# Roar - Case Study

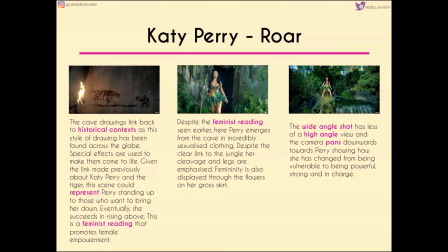Particularly when we consider the stances that she takes, such as the wide-angle shot in the right-hand side of the screen here. So this wide-angle shot has less of a high-angle view. The camera pans downwards towards Katy Perry, showing how she's changed from being vulnerable to being powerful, strong and in charge.
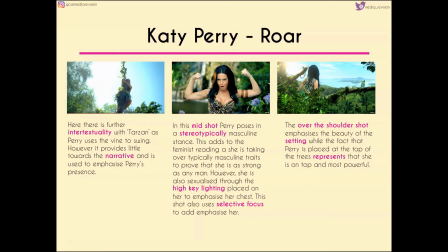We also get further intertextuality with Tarzan because she uses the vine to swing, but it provides very little towards the narrative given how much of a story we've had so far, so perhaps here it's just emphasising Katy Perry's presence.
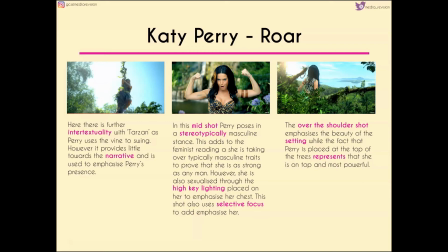Now, in the mid shot that we have in the centre of the screen, Katy Perry poses in a stereotypically masculine stance. This adds to the feminist reading because she's taking over typically masculine traits to prove that she is as strong as any man. But again, sexualised through the high key lighting, which is placed directly on her chest.
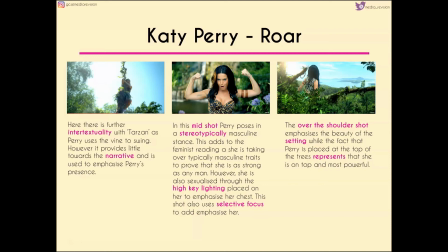We've also got selective focus, where the background is blurred compared to Katy Perry, which would add emphasis to her as a person. The over-the-shoulder shot that we see emphasises the beauty of the setting, while the fact that Katy Perry is at the top of the tree on the right-hand side shows that she's on top in the jungle and is more powerful.
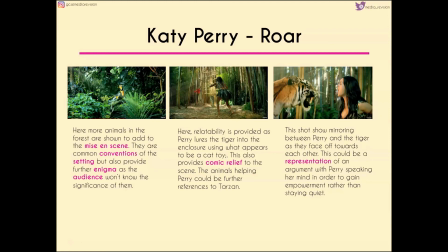Now, we then have more animals in the forest, which add to the mise-en-scène of the scene. Again, common conventions for the setting, but further enigma because we don't know what's significant about them and we also don't know where they're looking. What they are looking at is a sense of relatability that we get in the centre frame,
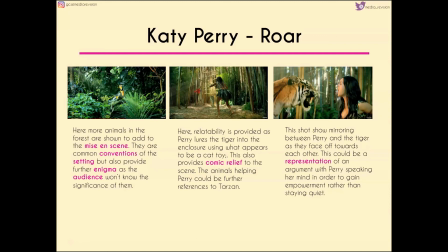where Katy Perry lures the tiger into the enclosure using what appears to be a cat toy fashioned out of jungle, sort of, I don't know, debris, I guess. So this provides comic relief because it's not something that we would expect,
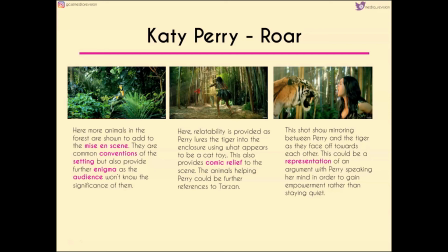but the animals helping Katy Perry could be a reference, again, to more Disney films such as Tarzan, as we mentioned earlier, or even to Snow White, where the birds and the animals are sort of helping her to clean. A key scene from the video, though, is the shot between Katy Perry and the tiger. This
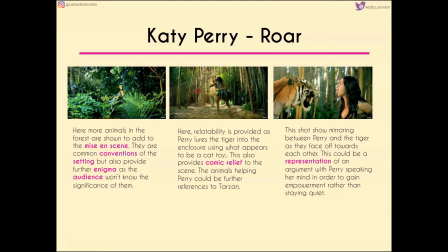is very reminiscent of the cave drawings that we saw previously, and they are sort of facing off towards each other. Now this could be a representation of an argument, with Katy Perry sort of speaking her mind in order to gain empowerment rather than staying quiet like we saw when she was sort of under the control of the male at the beginning of the video.
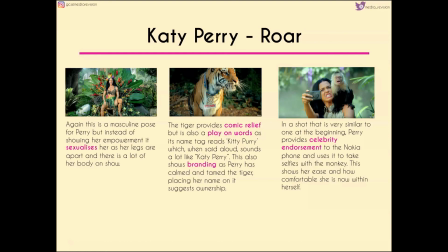Now we know that she comes out on top because she's effectively sitting on a throne in the next scene that we see. We've also got lots of detail in that shot, such as the hat that her partner wore at the beginning of the video, showing that she's sort of conquered him, she's conquered the jungle.
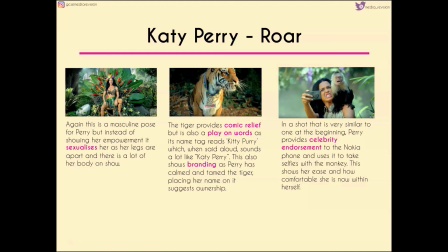As well as it being a stereotypically masculine pose and showing her empowerment, it does also sexualize her. Her legs are apart and there's a lot of her body on show, so it could be considered rather sexual. But the tiger then provides a sort of comic relief so that we don't focus on that too much.
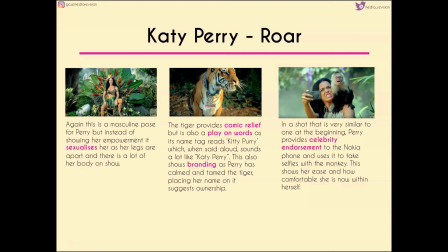The play on words on its name tag, which reads Katy Perry, is sort of like Katy Perry. So again, we've got a sense of branding here. Perry has sort of calmed and tamed a tiger and placed her name on it by basically sort of branding it and showing ownership.
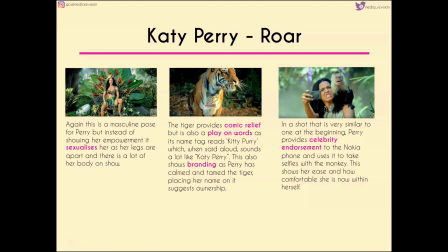We also get shots that are very similar to ones that we've had at the beginning of the video, suggesting that this is a sort of cyclical narrative. Perry provides celebrity endorsement to the Nokia phone, using it to take selfies with the monkey. It shows her ease and how comfortable she is now within herself and within her own skin.
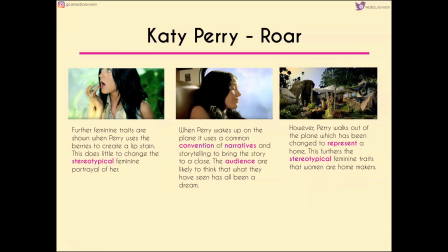However, further feminine traits are shown when she uses the berries to create a lip stain. This does very little to change the stereotypically feminine portrayal of her. And we then sort of have this final turning point within the video as a whole.
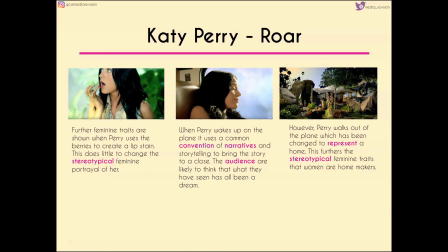So Katy Perry wakes up on the plane, and it uses this common convention of narratives and storytelling to bring the actual narrative and story to a close. Initially, we think that what we've seen has all been a dream and that Katy Perry was sort of dreaming about it.
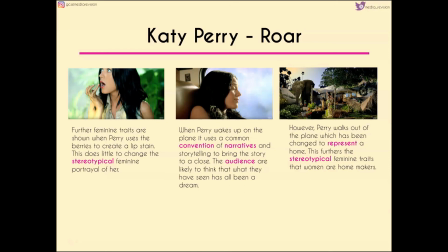She's going to wake up and go back to her old ways. But we end a video where she walks out of the wreck of the plane and it's been changed to represent a home. So we get further stereotypically feminine traits in the idea that women are homemakers.